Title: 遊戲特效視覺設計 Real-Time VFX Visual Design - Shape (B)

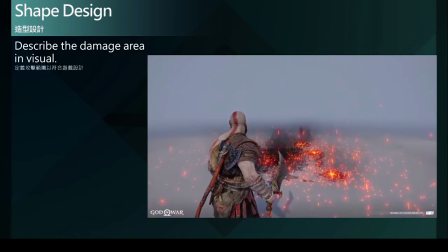2s
造型設計除了能夠妥善呈現物體本身的屬性或特質之外
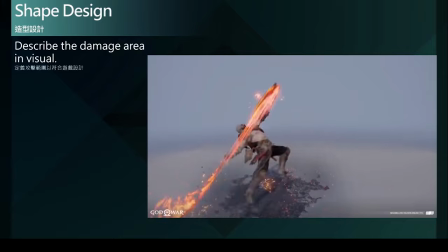9s
另外一個重要的
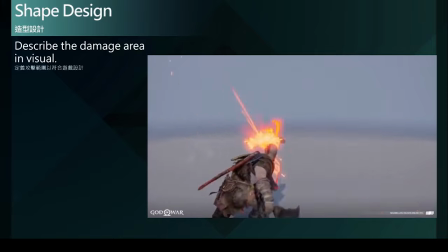12s
工作其實就是定義攻擊範圍利用這個方式來輔助遊戲設計
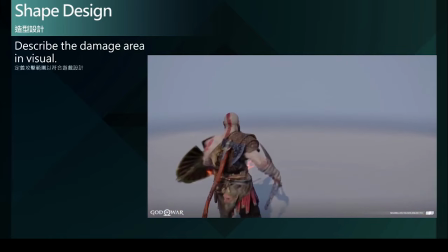19s
使內容可以有更多的遊玩趣味或者是使玩家可以更快速的上手進入遊戲世界當中那从这个战神的范例当中我们可以看到它这个攻击的效果很清晰的定义出了一个中间的授极范围
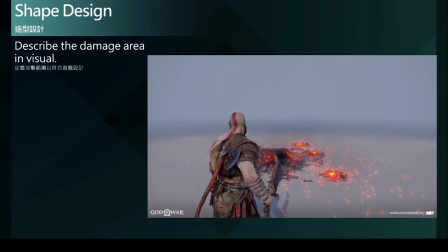39s
那玩家呢也可以很清楚的透过这个攻击范围呢去知道说我正打在哪里是不是能够正确的命中到目标敌人身上
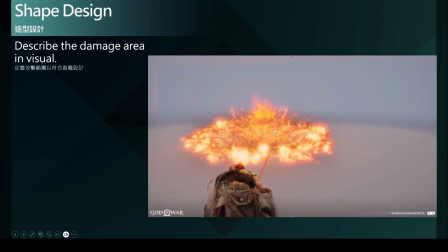51s
也可以利用这样子的距离呢这样子与授极范围的距离来去决定玩家的玩法如何跟敌人保持距离一面才不会受到伤害却又能够有效地攻击命中敌人
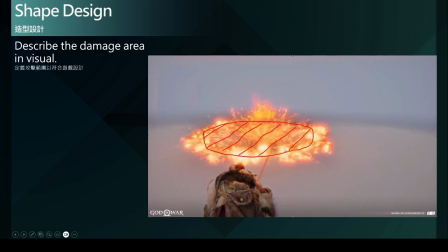69s
所以透过这样的视觉设计就可以帮助玩家很快速地理解那个范围大概在哪里而如何运用这个范围去抓准正确与敌人之间的距离确保自己的安全又能够正确地击杀敌人让玩家在游玩的过程中
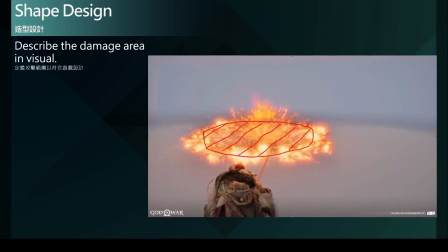88s
可以获得更好的游玩体验甚至成就感也可以去拟定他的游玩或攻击策略等等这都能够大大提升玩家的游玩体验所以一个良好的造型设计整体的技能剪影
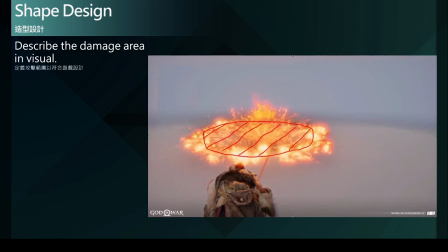107s
也都能够帮助到游戏设计的玩法上的提升体验上的提升我们可以看到更多的游戏中的案例
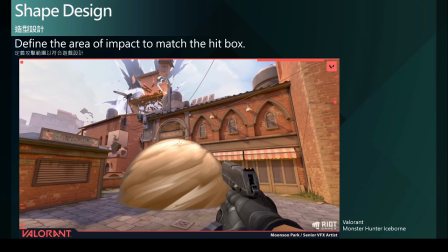116s
也都是透过巧妙的视觉设计去符合攻击范围的定义而不是很呆板的框选出一个范围或者是没有任何的视觉的辨识方式来协助玩家
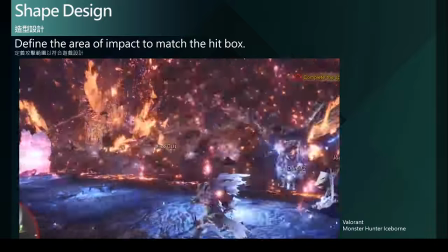130s
可以清楚的知道所会造成伤害的区域或者是应该闪躲的区域是在哪里
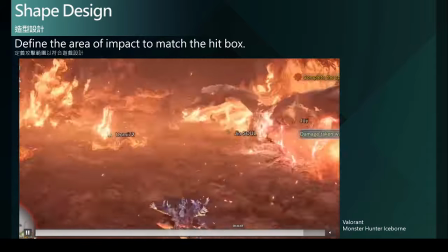137s
而透过这样的视觉方式的设计也就可以很清楚的协助玩家去看出说我现在应该要在哪里做闪躲
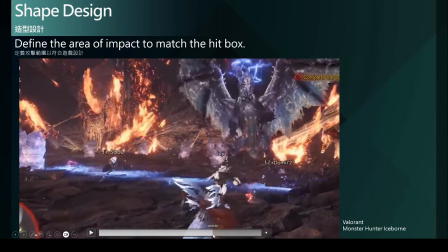148s
或者是我是否能够命中敌人像在魔物恋人的案例当中
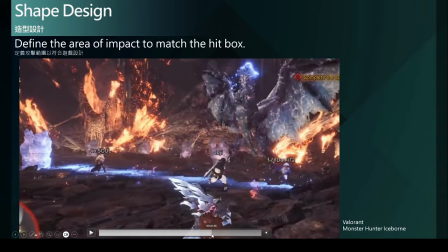153s
我们可以清楚的看到这里很明显透过视觉的方式去暗示在这里会有一个线性的区域会产生雷击
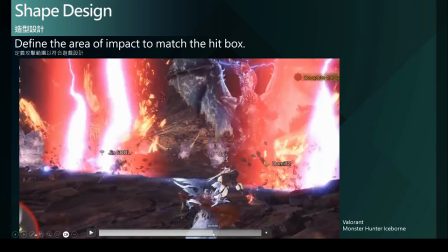162s
而玩家可以透过这样的视觉预告去进行事先的闪躲
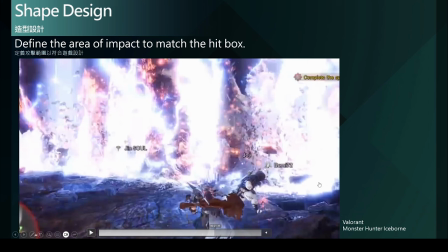167s
而没有顺利闪躲成功的玩家也就会在这个范围中接受到接下来的伤害而整个视觉表现也就很清楚的很清晰的呈现在这个范围当中那这样子的方式可以帮助我们的游戏设计师
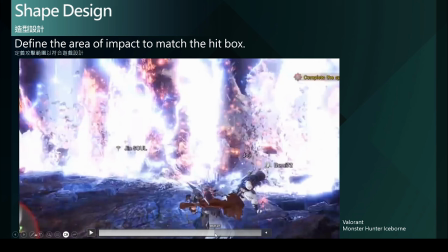184s
去设计更多有趣的玩法去挑战玩家玩家也可以在这样子的过程中去获得更多的游戏乐趣
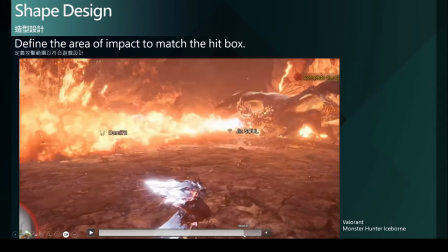196s
那例如说喷火的效果也是很清楚的一个线性移动的范围
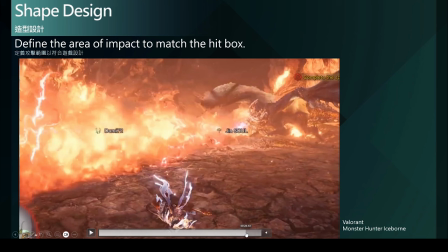203s
那玩家要试图躲过这个范围避免造成伤害而这样子的一个视觉效果又非常的自然的融入在角色的个人特质或者说它的特性上所以一切的效果
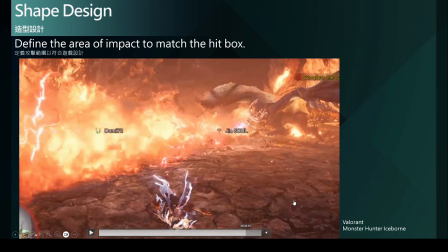218s
就会显得非常的自然而合理而不是置入一个很突兀或不合理的方形区域去告诉玩家说这里有一块方形区或圆形区域你必须闪躲那这一切不自然的东西都会破坏玩家游玩的体验或沉浸感
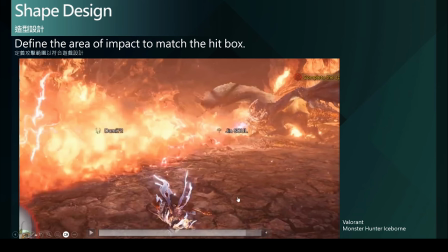236s
所以能够很妥善的去利用视觉特效的方式
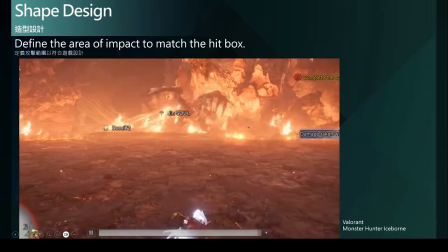240s
去把这些攻击区域很清楚很自然的融入在游戏当中